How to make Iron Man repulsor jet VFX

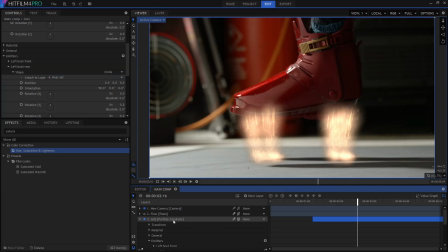[8:17]
So I'm actually going to grab the hue, saturation, and lightness effect and use that to drop the saturation all the way down to zero, leaving us with a monochrome result. Next up, I'll grab our trusty color vibrance effect and add that, which creates a much punchier, more intense orange glow.
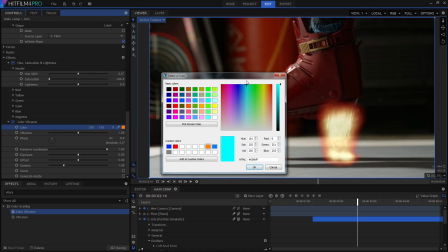[8:34]
One of the cool things about color vibrance is that it retains all the intensity while adding the hot colorization.
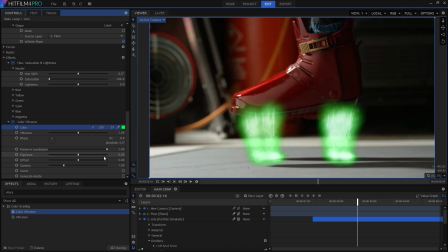[8:40]
It's also super easy to tweak the colors. If I want blue jets, it's really not a problem. Lastly, I'll add heat distortion, because heat distortion makes everything better. I'm going to increase the scale and the distortion settings, creating an undulating kind of look,
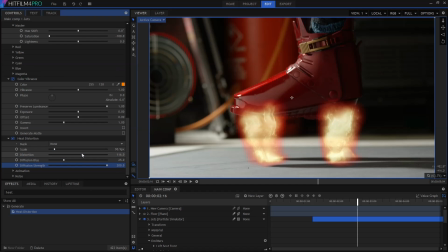[8:56]
and I'll put diffusion strength all the way up to give it this localized blurring.
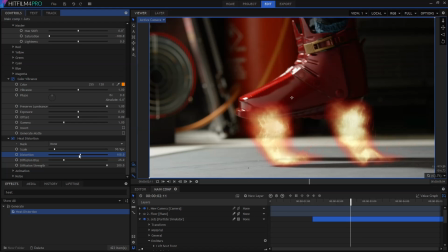[9:01]
You can see how the heat distortion gives the jets an unpredictable, more gaseous appearance.
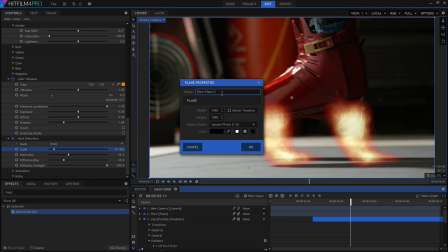[9:06]
These jets are pretty bright, so I'm going to add a new plane layer above everything else and then add the light flare effect.
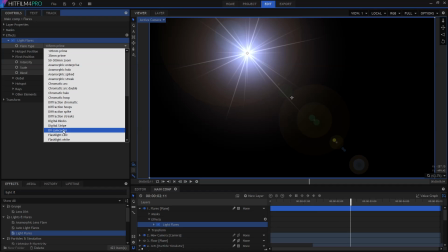[9:13]
In here, I'm going to switch it over to the sun glare type and set the hotspot position to one of the boot tracks.
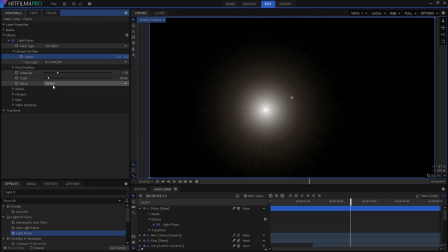[9:19]
It's then a matter of fine-tuning the effect to get the exact look that I want, which in this case is a nice diffuse glow on top of the particles.
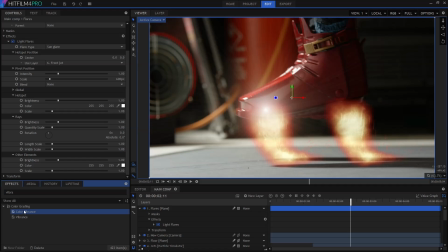[9:28]
I'm going to use the color vibrance effect again to give it some oomph, and then apply a blur to soften out the flare in general. Light flares and particle simulations share a common factor, which is that they often come down to experimentation.
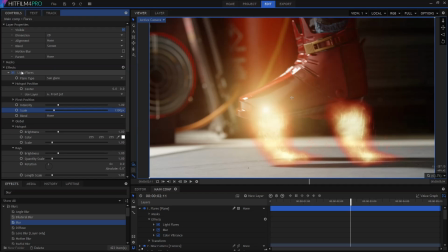[9:41]
It's not always possible for me to explain the exact process by which I arrived at a finished effect, because it's more of an organic, evolving thing.
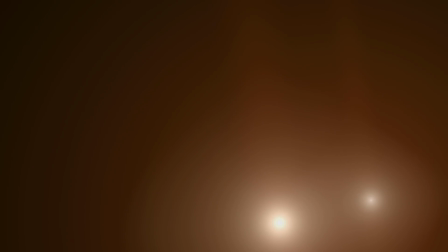[9:50]
Tweaking this, adjusting that. It's about familiarizing yourself with the available options and understanding how they interact with one another.
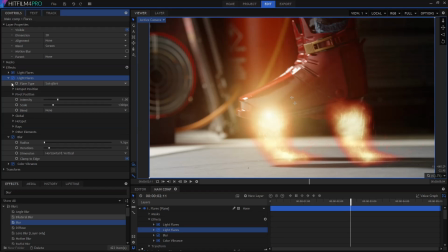[9:59]
Okay, I'm going to duplicate that flare and then, you guessed it, attach it over to the other jet.
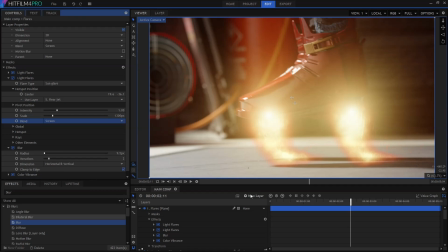[10:04]
You can see now just how useful it is to have these points that can drive every single piece of our overall shot.
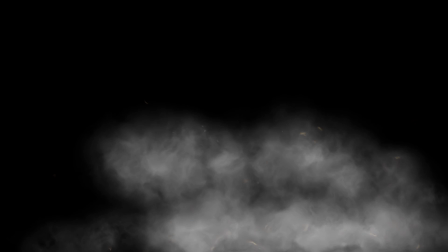[10:10]
It's now time to create some smoke. For this, I'm going to create it from scratch rather than using a preset.
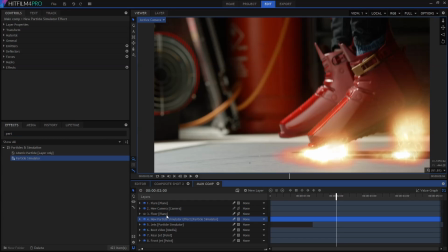[10:16]
So, find the particle simulator in the effects panel and add it sandwiched between the flares and the jets layers.
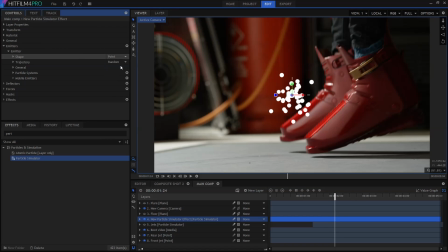[10:22]
And we're going to do something a little bit like this. So in the emitter shape, I'll change it to circle and attach it to the front jet. I'll change its orientation by 90 degrees so that it's flat.
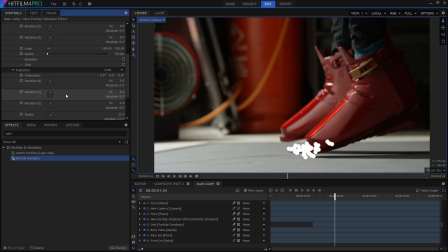[10:33]
I'll change the trajectory to cone and point it straight down by setting the Y rotation to minus 90. And I'll go for a pretty wide cone radius because we want the smoke to spray out over quite a wide area.
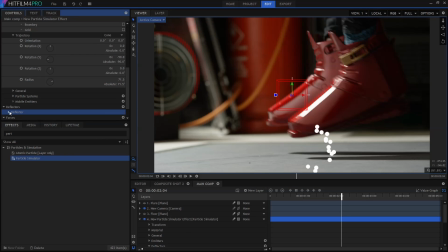[10:46]
I'll add a default force, which acts basically like gravity, and I'll set up my deflector to use the same floor plane as earlier. That's why it's useful to have an actual plane as your floor, because you can share it across multiple layers.
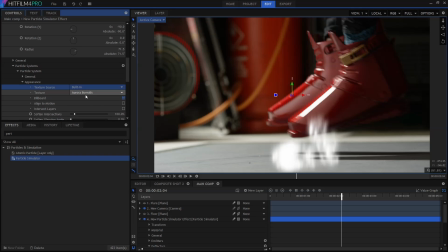[10:59]
In the particle system's appearance, I'll switch to a built-in texture and select Smoke Thickness 3, because that is my favourite of all the smoke thicknesses. To stop the textures from all looking the same, in Appearance Variation, I'll change the texture angle to 1,
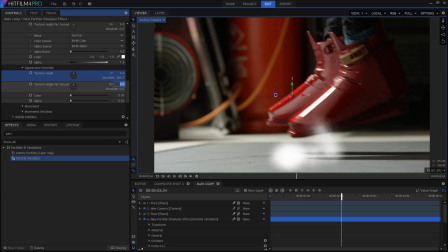[11:14]
which means that each texture can appear at any particular angle, and I'll change the angle per second to 30, so that they're all rotating just a little bit. I'll boost the speed up to 2000, drop the bounce down to 0,
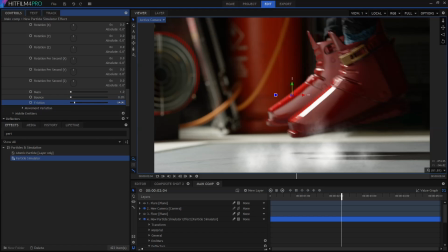[11:27]
because smoke doesn't tend to actually bounce very much, and the friction down to 10. In Movement Variation, I'm going to add some variety to the effect. So in Life, I'll add 0.5 seconds, Scale, I'll add 30%, and Speed, I'll put to 100.
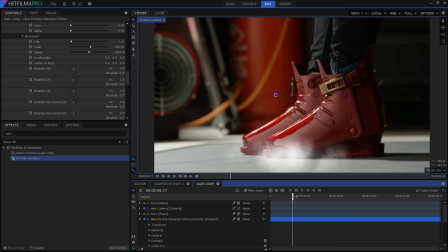[11:43]
With something like smoke, you don't want it to all behave identically, and adding variation adds this little element of chaos to the results.
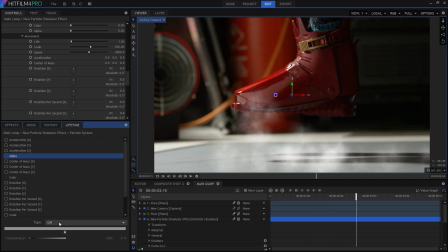[11:50]
In the Lifetime panel, I'm going to go to Alpha and switch it over to being a gradient. I can then add some tabs so that each particle fades in and out over its lifetime. In Scale, I'm going to add a handle at the end and increase it up to 200%. This means that the smoke is going to get bigger as it fades out.
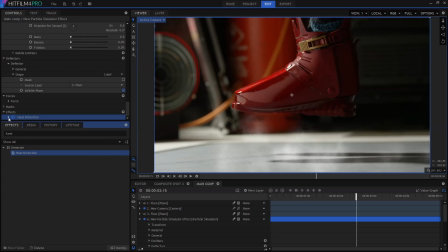[12:07]
Lastly, I'm going to add our good friend Heat Distortion, because Heat Distortion makes everything better. Heat Distortion does genuinely really help with smoke effects, adding an organic, chaotic element which is hard to build into the actual particle behaviour.
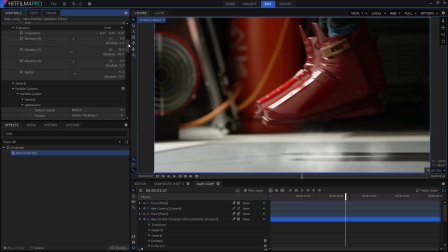[12:21]
Keep massaging the shot until it looks right.